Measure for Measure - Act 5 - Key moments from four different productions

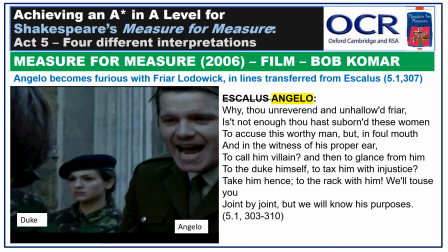20:32 Indeed, given Aeschylus has said so little in the film so far, it would be strange to have him, or her in this production, suddenly getting enraged and commanding here.
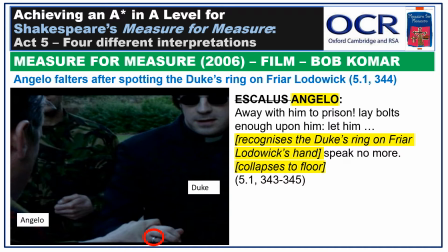20:45 One change I rather like, however, is the method by which the Duke's real identity is exposed. When changing to his disguise as Friar Lodowick moments previously, the Duke decided to keep on his ring, perhaps a signet ring, or at least a ring signifying his ducal authority.
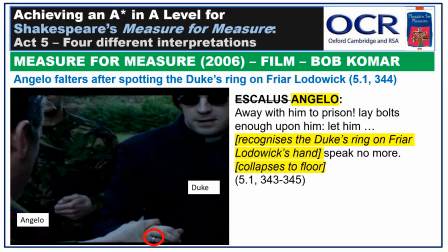21:04 Whilst furiously ordering for Friar Lodowick to be sent to prison, Angelo suddenly spots the friar's hand, and it dawns on him that this man must be the Duke, causing his breathing to quicken and for him to fall to the floor.
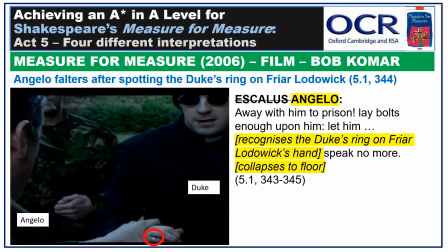21:18 Thus there is no unseemly grappling as in other productions and arguably the original text.
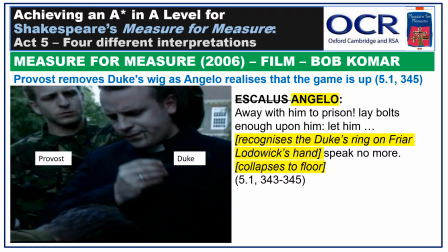21:25 Instead, the Duke calmly removes his blind man sunglasses, and the Provost, his confirmed ally from Act 4, remember, when the Duke revealed his true identity to him, helpfully takes off his wig. The result of this change is a far smoother, more dignified transition to power for the Duke.
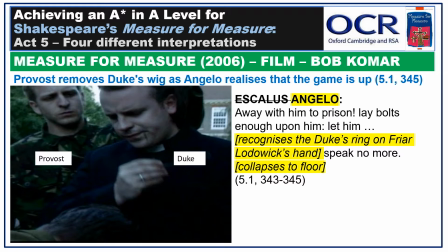21:44 There is no need for jaunty whipping off monks' robes to reveal inner finery.
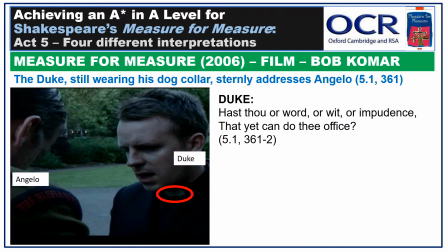21:51 Indeed, it is notable that the Duke keeps on his Friar Lodowick dog collar for the remainder of the play, and here, as he demands whether Angelo may have some kind of possible defence for what has happened, knowing that he doesn't. The effect of this is to give the Duke additional gravitas.
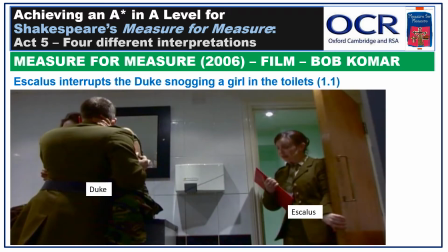22:09 Helpful, perhaps, given his past history,
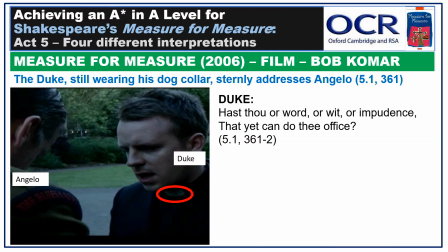22:14 and emphasises the Jacobean view, which was that Duke or King would have been a Christian figure, someone expected to uphold Christian values such as virtue, honour and grace.
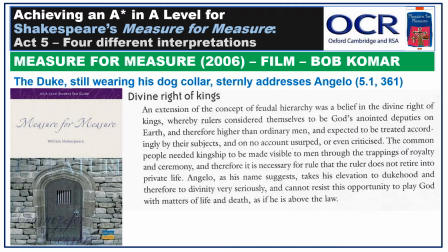22:27 I'm not so sure that all contemporary audience members would have necessarily believed in the divine right of kings.
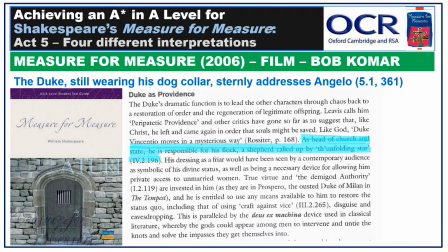22:38 However, they would have accepted him as head of the church and state, with responsibility for the spiritual well-being of his people.
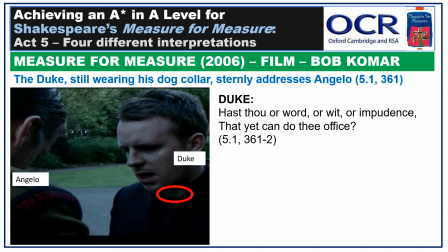22:48 And so in this production, the Duke retaining his dog collar ensures that he comes closer to the broader definition of a duke or a king, i.e. there is a spiritual and religious component as well as a practical leadership role than would typically be expected from the head of an army unit.
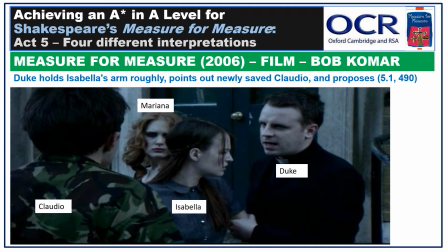23:08 But what are the moments you have all been waiting for? How does Isabella respond to the Duke's marriage proposals? Well, what is notable here is the rough way the Duke first grabs Isabella's arm to show her the returned Claudio, and then continues to hold on to it to ask whether she will give him her hand and she will be his.
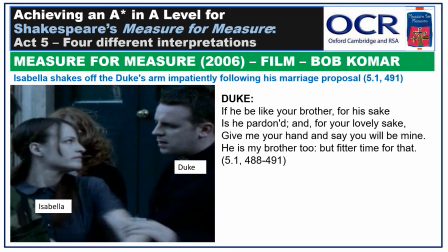23:30 Unsurprisingly enough, she brushes him off in irritation, doesn't take any notice of his nonsense, and goes up to emotionally embrace Claudio.
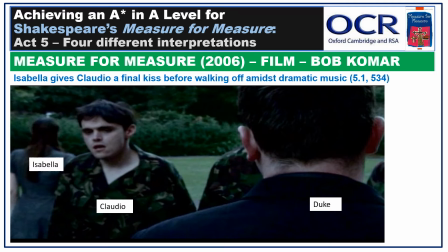23:41 And the second proposal, in which the Duke declares that what's mine is yours and what is yours is mine? Well, Isabella gives Claudio a final kiss before walking purposefully off into the distance. She may not speak, but the message is unequivocal.
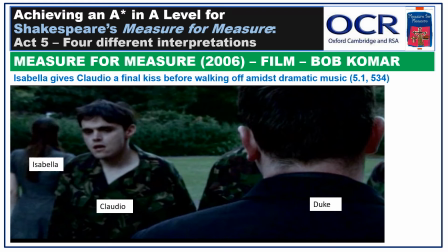23:57 There is no way on earth she would be marrying this devious, manipulative, sly prick, whatever his position and authority.
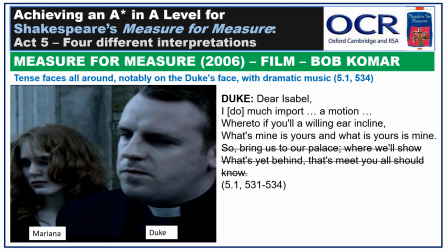24:06 Cue tense faces, tense music. Even Mariana looks incredibly miserable, in spite of the fact that she is now married to the man of her dreams. Even more pertinently, the directors cut the attempted face-saving final rhyming couplet of the play,
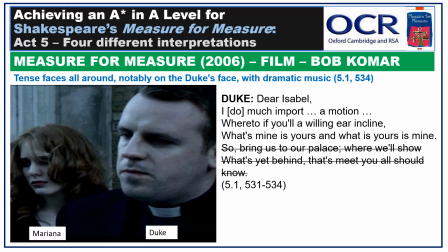24:23 meaning that the play ends categorically with the Duke's isolated failure. No celebratory air, no dancing as at the Globe, just tension. Have the Duke's machinations all been for nothing? Exam question.
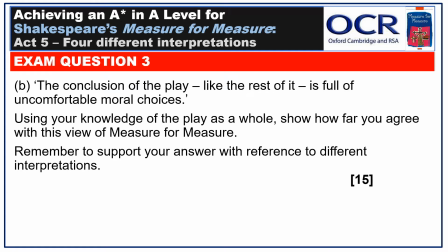24:40 Is the conclusion of the play, like the play as a whole, full of uncomfortable moral choices?
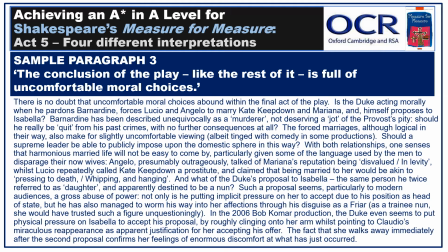24:47 There is no doubt that uncomfortable moral choices abound within the final act of the play. Is the Duke acting morally when he pardons Barnardine, forces Lucio and Angelo to marry Kate Keepdown and Mariana, and himself proposes to Isabella?
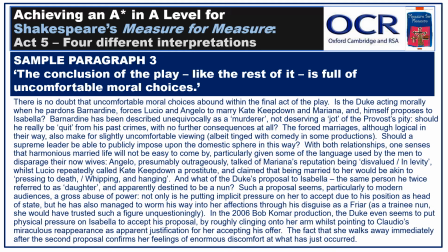25:04 Barnardine has been described unequivocally as a murderer, not deserving a jot of the provost pity. Should he really be quit from his past crimes with no further consequences at all?
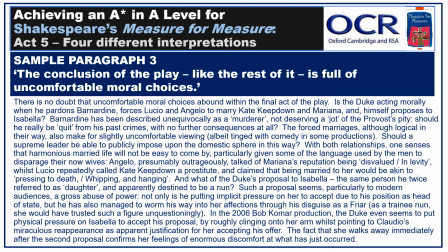25:16 The forced marriages, although logical in their way, also make for slightly uncomfortable viewing, albeit tinged with comedy in some productions. Should a supreme leader be able to publicly impose upon the domestic sphere in this way?
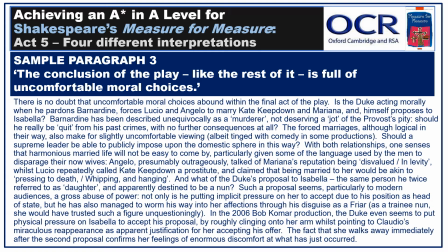25:31 With both relationships, one senses that harmonious married life will not be easy to come by, particularly given some of the language used by the men to disparage their now wives. Angelo, presumably outrageously, talked of Mariana's reputation being disvalued in levity,
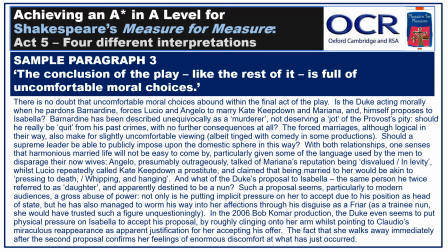25:50 whilst Lucio repeatedly called Kate Keepdown a prostitute and claimed that being married to her would be akin to pressing to death, whipping and hanging. And what of the Duke's proposal to Isabella, the same person he twice referred to as daughter and apparently destined to be a nun? Such a proposal seems,
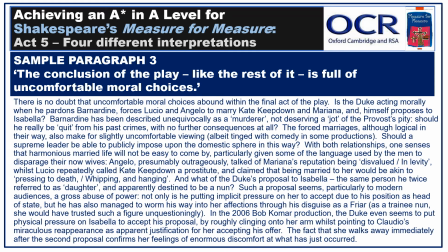26:10 particularly to modern audiences, a gross abuse of power. Not only is he putting implicit pressure on her to accept due to his position as head of state, but he has also managed to worm his way into her affections through his disguise as a friar. As a trainee nun, she would have trusted such a figure unquestionably.
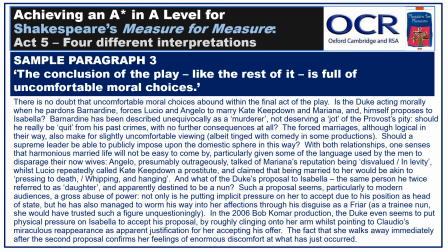26:30 In the 2006 Bob Komar production, the Duke even seems to put physical pressure on Isabella to accept his proposal by roughly clinging onto her arm whilst pointing to Claudio's miraculous reappearance as apparent justification for her accepting his offer.
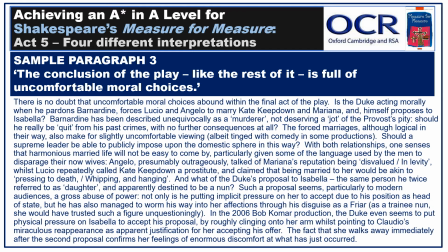26:47 The fact that she walks away immediately after the second proposal confirms her feelings of enormous discomfort at what has just occurred.
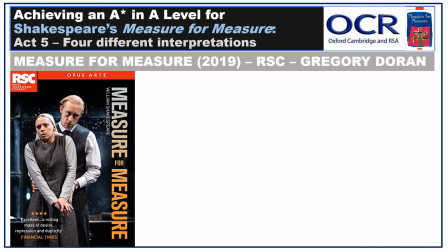26:58 Now, the RSC 2019 production.
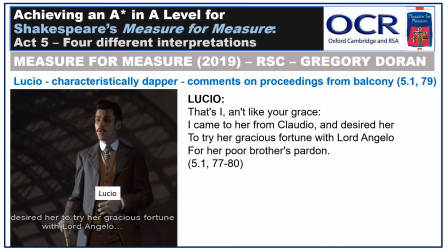27:02 Could be argued that to some extent Lucio steals the show in this final act, and certainly his appearances in this production provided plenty of laughs for the live audience. For the opening minutes, he is positioned on a balcony at the back of the stage and holds forth from there.
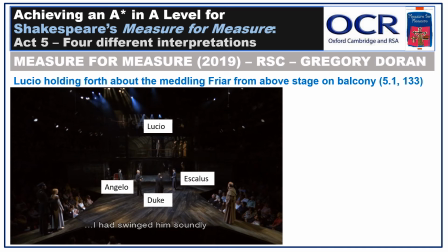27:21 In this scene, he cannot resist intervening and interjecting, whatever the occasion. He loves the sound of his voice too much, and its effect on others.
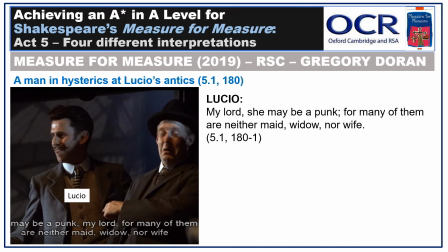27:32 Never mind that he is annoying the hell out of the Duke, he's getting laughs and holding forth on his stage.
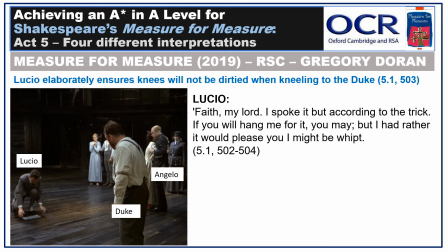27:40 Even when busted and in a perilous state after unhooding Friar Lodowick and discovering the Duke, he still manages to provoke laughs. Here he daintily produces a handkerchief before meticulously positioning it on the floor to ensure his trousers don't get dirty when kneeling to ask for the Duke's pardon.
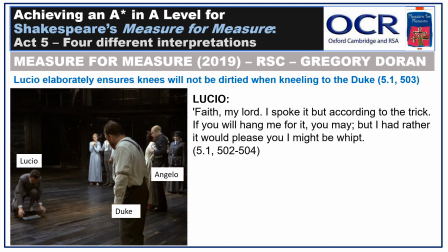28:00 This man is a dandy and will stay a dandy, even when on the verge of being sentenced to a gruesome death.
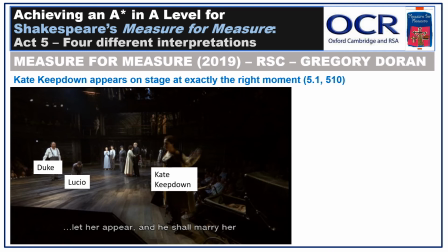28:08 This director increases the focus on Lucio in the scene by once again bringing Kate Keepdown on stage as he did in Act 3. Remember that Kate is only mentioned in the original text, but including her on stage in this production confirms
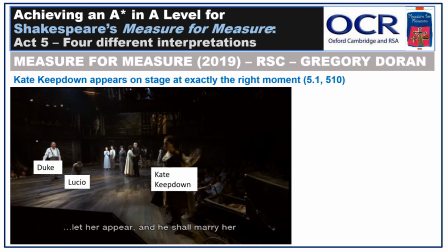28:28 categorically what some of the effects can be of unchecked male sexual activity,
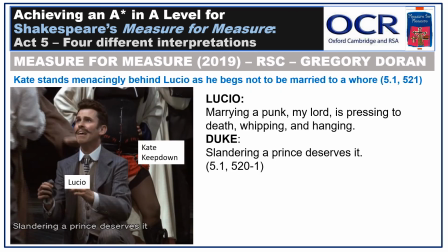28:34 and also provides comedy in the splendid contrast between Lucio's dapper gentleman's attire and Kate's lurid prostitute wares. Note the hands on hips here from Kate.